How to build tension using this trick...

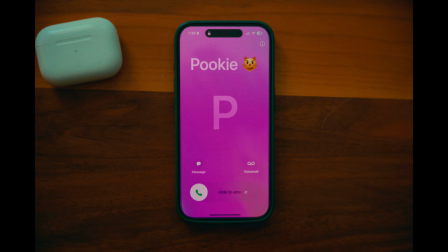You're talking to yourself about not waiting on people to make projects happen,
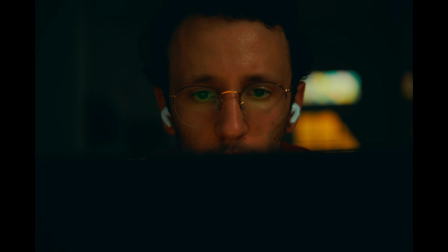and how you don't know whether you're a content creator, filmmaker, or cinematographer, and how all those lines are blurred.
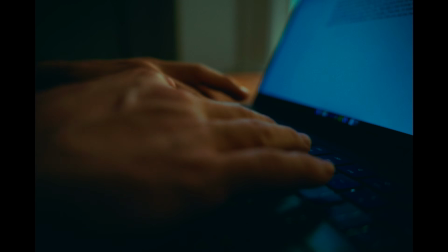And then you got up and you told him to go fuck himself.
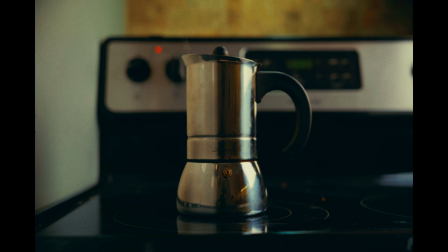Here's another example.
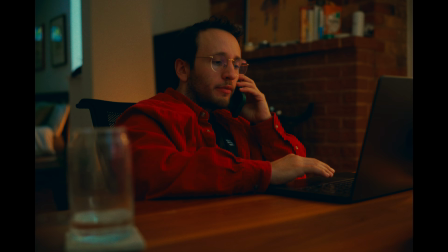You pick up the phone after it's been ringing for that whole sequence, and at first glance it's just a normal conversation, but we want to add tension to it. Pookie tells you that there's guests coming over tonight, and instead of just saying my house is an absolute mess,
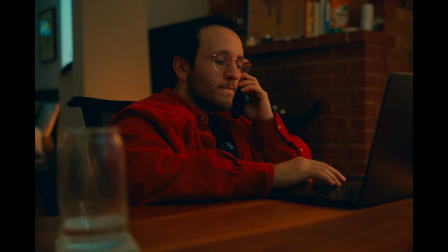how about adding like music that adds intensity and intercutting with dirty dishes
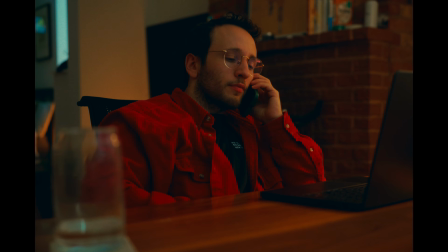in the sink and clothes all over the floor and your foot tapping really fast because you're stressed. The music cuts abruptly after that and cuts into a conversation we've all had as filmmakers before.
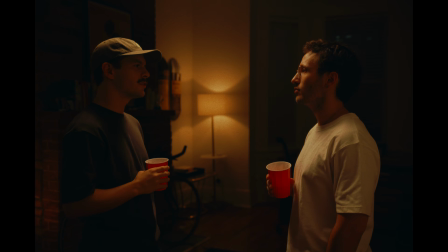Now to add some further tension to that conversation, I'm gonna use some of the same techniques I used as before.
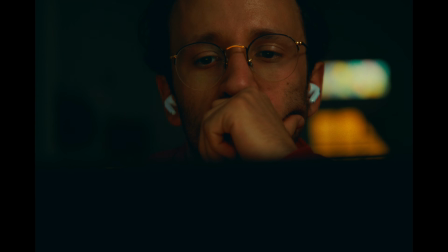What have you been working on? Yeah, just living the dream.
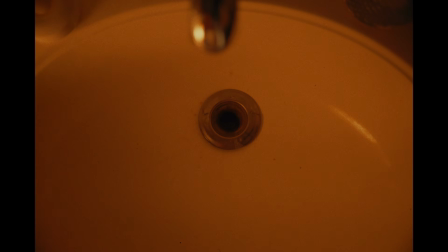Fast forward a scene and I use these insert shots to help move the story forward and change the pacing of things. At the start of our very hectic scene, you could see I crank the burner all the way to high,
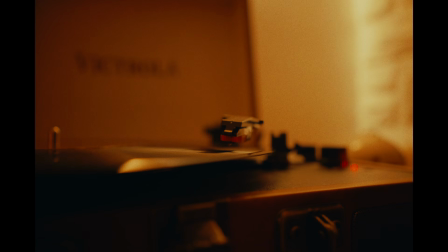and when things sort of start to calm down in the edit, the needle of the vinyl player starts to lower onto the record.
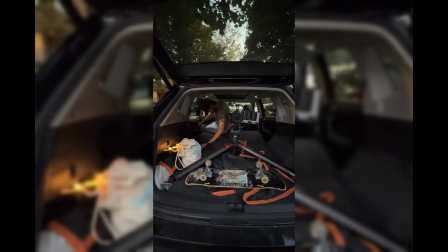I shot this project with just the help of a few friends, but it was mostly me doing the scripting, writing, editing, directing, DPing, audio, lighting, all this stuff.
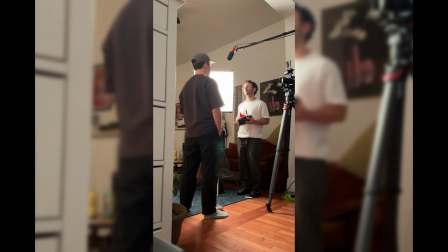And when you're doing a project at this scale, and you're wearing multiple hats, this is what's gonna make you a better filmmaker.
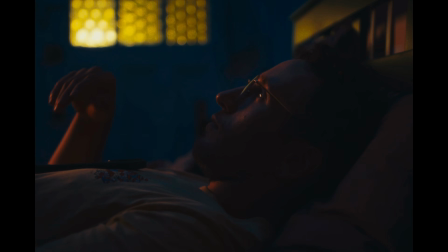You don't need the latest and greatest stuff to just go out and tell a story.
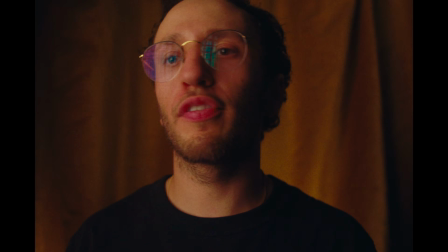It's really about getting creative with what you have access to, locations, actors, whatever it may be, using your friends like I did. But if you made it this far in the video, honestly, thank you so much for watching. I hope you enjoyed this little breakdown. If you want to see something similar, then check out this video I have queued right here. Thank you for watching, and I'll see you in the next.